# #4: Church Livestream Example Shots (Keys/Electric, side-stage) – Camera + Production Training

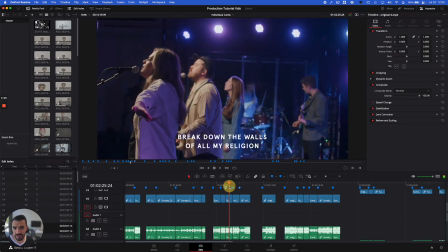Yeah, and you could see the camera went back and forth because it realized, once you go further back than the bass on the stage,
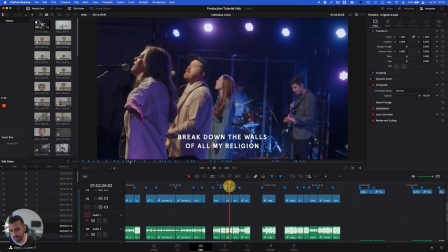you're not really going to see much interesting unless you pan all the way over to guitar and keyboard. So it just came back toward the front here.
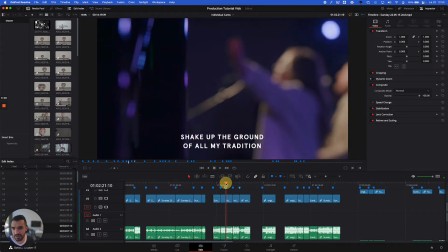Yep, and there was also a focus pull at the beginning where it started out of focus on the singers, but in focus on the trusses.
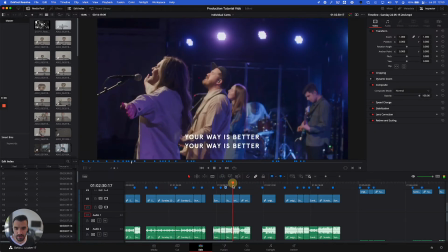All right, next shot. Let's see here.
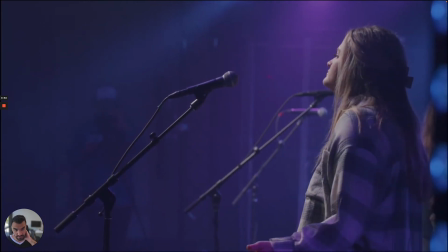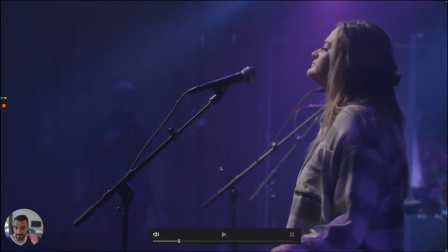This is a great example of great spacing in the shot. So good headroom here,
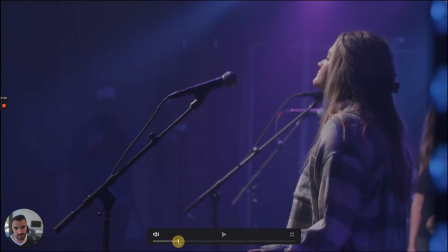and it kind of caught this little lighting on the right side of the shot here to provide some depth.
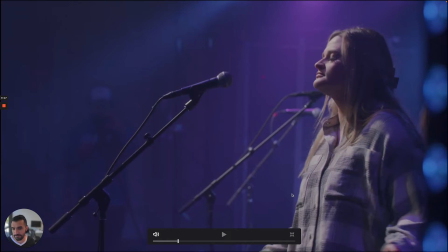Just great spacing. This is back when our camera ops didn't wear black. You can see our camera op kind of clearly there. All right.
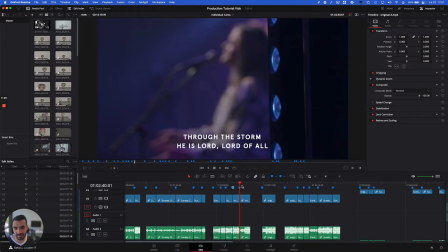Next here is this is a good focus pull, but bad spacing.
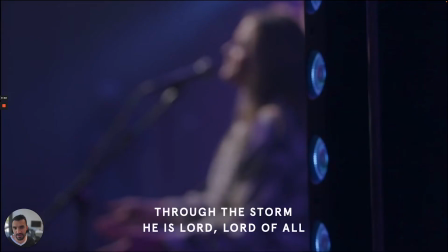So let's take a look here. All
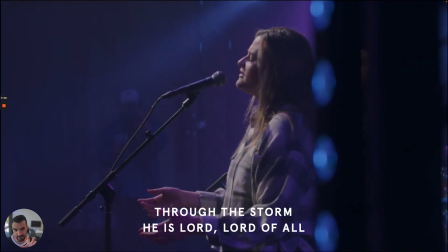right, so it was great speed on the transition of focus, but this light is blocking a good amount of her body.
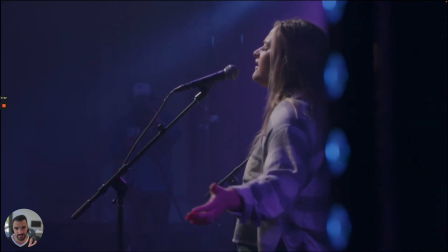So yeah,
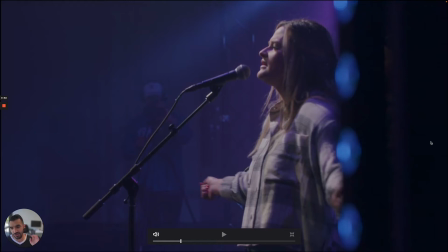that truss should be like half or a third into the shot if we want to create an effect of having it in there.
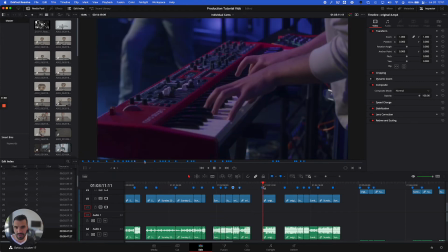All right, next, Triangle. So let's see here. We're going to see a movement between the keyboard's fingers to the keyboard's face, and then over to the electric. So it's going to kind of create this triangle movement. It's a good another option to do.
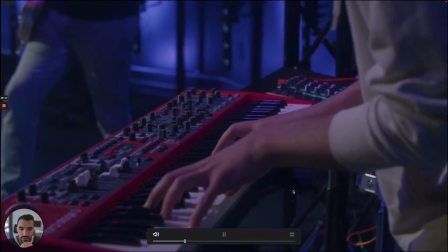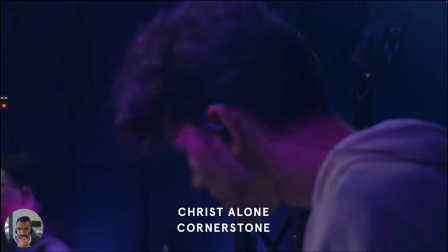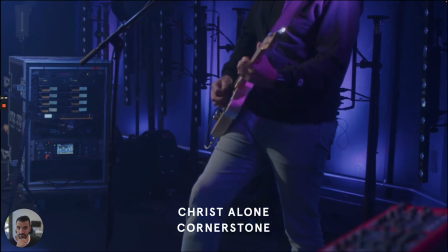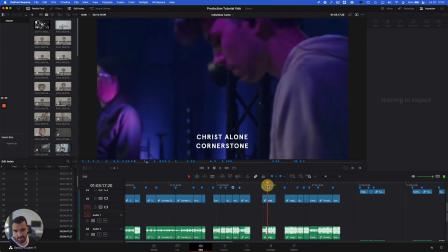Yeah, so that was great. Maybe some of the timing was a little slow or fast between different parts of it, but basically,
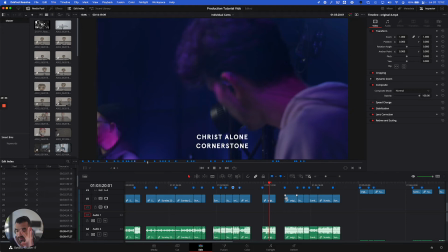if that shot stayed live for even longer, you would just continue through that triangle.
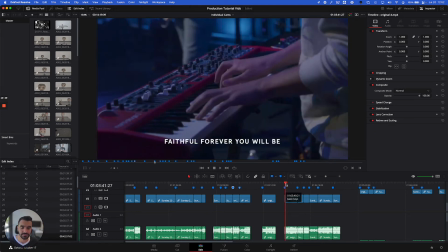All right, next here is just a basic keys shot.
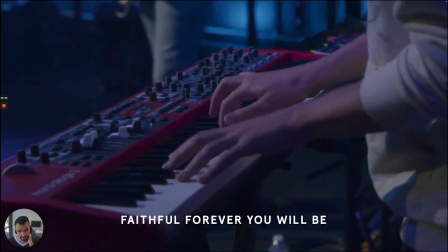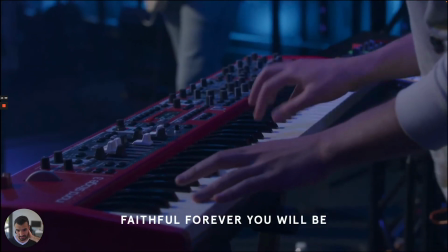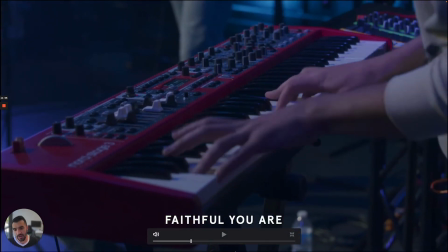Yeah, and what is good here is the operator is accounting for the space for the lyrics at the bottom. So not being too, your eyes want to look at the fingers of the keyboard player here. So if the shot was too high, the words would be blocking it pretty easily.
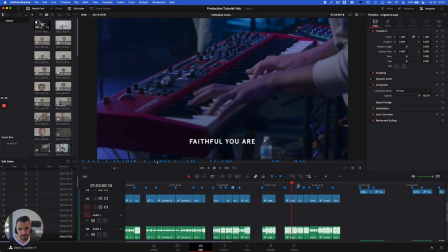So you left good space there at the bottom. All right, next, profile shot.
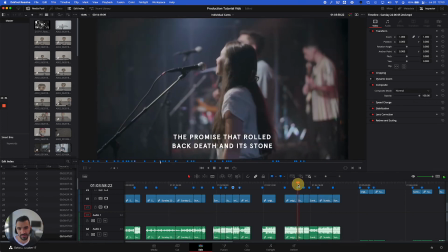So this is bad framing. A little bit, but good headroom.
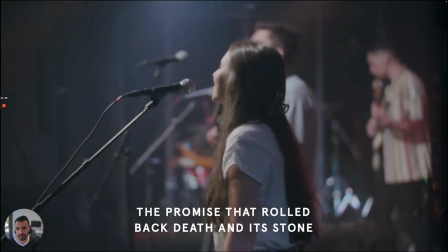So let's take a look here.
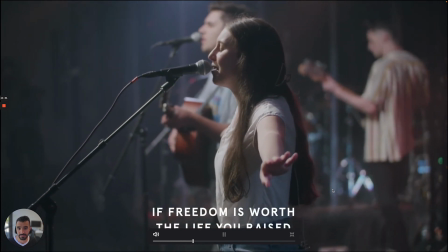Yeah, so that was pretty good. The only bad part here is this is just a little too much room on the side here.
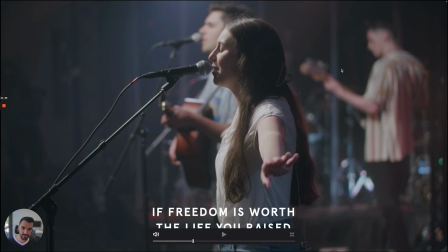She's too far in the middle, and she should be more off to the side so that there's enough eye space here.
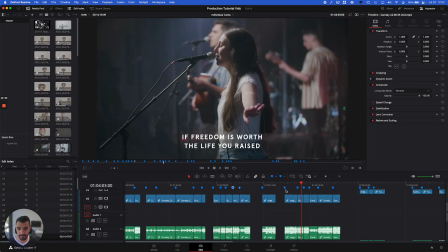All right. Next shot is shoulders up.
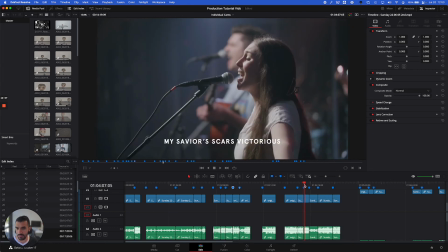So this is a bit closer of a shot.
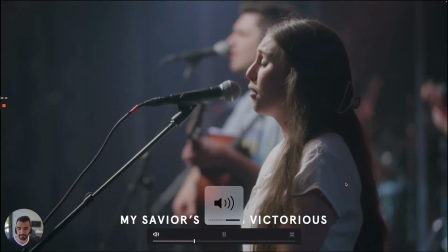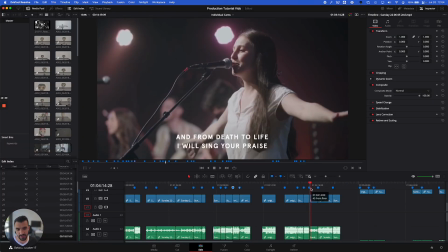All right. And then for this shot, this is a 45-degree angle. The operator here is on the floor. This is a great, just standard straight-on singer-song.